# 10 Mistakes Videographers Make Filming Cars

And what I mean by that is just settling for a shaky or weak shot.
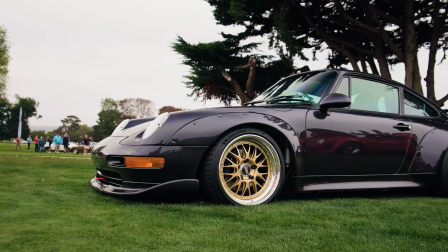253s
If you need to, do it again, and then do it again, and then do it again to get the exact shot that you want. If the move doesn't feel locked in, redo it. Just don't be afraid to repeat a shot 2, 3, even 5 times if it means getting it right. Mistake number 9, not bringing additional lighting. A lot of times we forget how dark interiors can get.
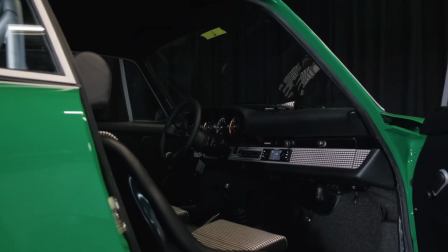276s
Most car interiors are usually black or gray, so in low light, they're just shadows.
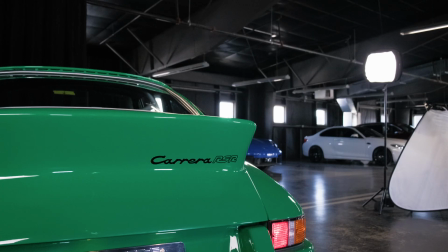282s
Therefore, I recommend bringing a small LED light. I have some battery-powered GVM lights that work really great.
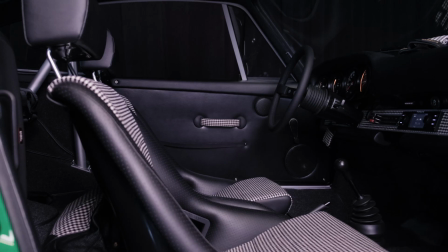288s
Even just a little bit of light can make a big difference for interior detail shots. Last mistake, Shooting tight right away.
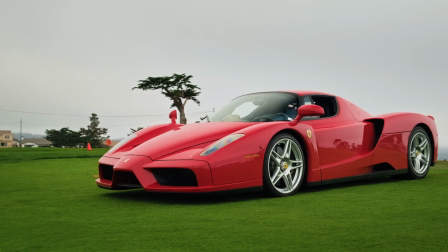297s
Start wide. Let the car breathe a little bit. Show off its stance, lines, and location.
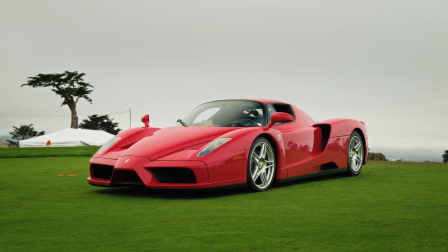303s
Then move in close for details, getting badging, trim, taillights, vents, and wheels.
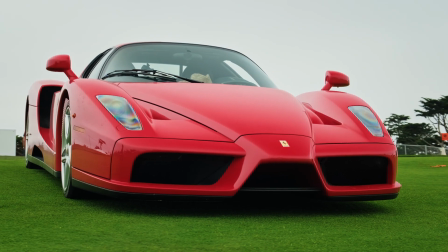309s
Tight shots only look good when they build off a strong wide shot. There you have it, 10 mistakes to avoid when you're out filming a car. So remember, take your time, plan your shoot, and don't rush the process. Pick a clean location with good lighting, which will give you nice, clean, professional looking shots. If you found this video helpful, go ahead and smash that like button, hit the subscribe button so you can receive more car videography tips and tricks. My name is Andrew Cooper at andrewcoopervideo.com. I'll see you in the next one. Take care.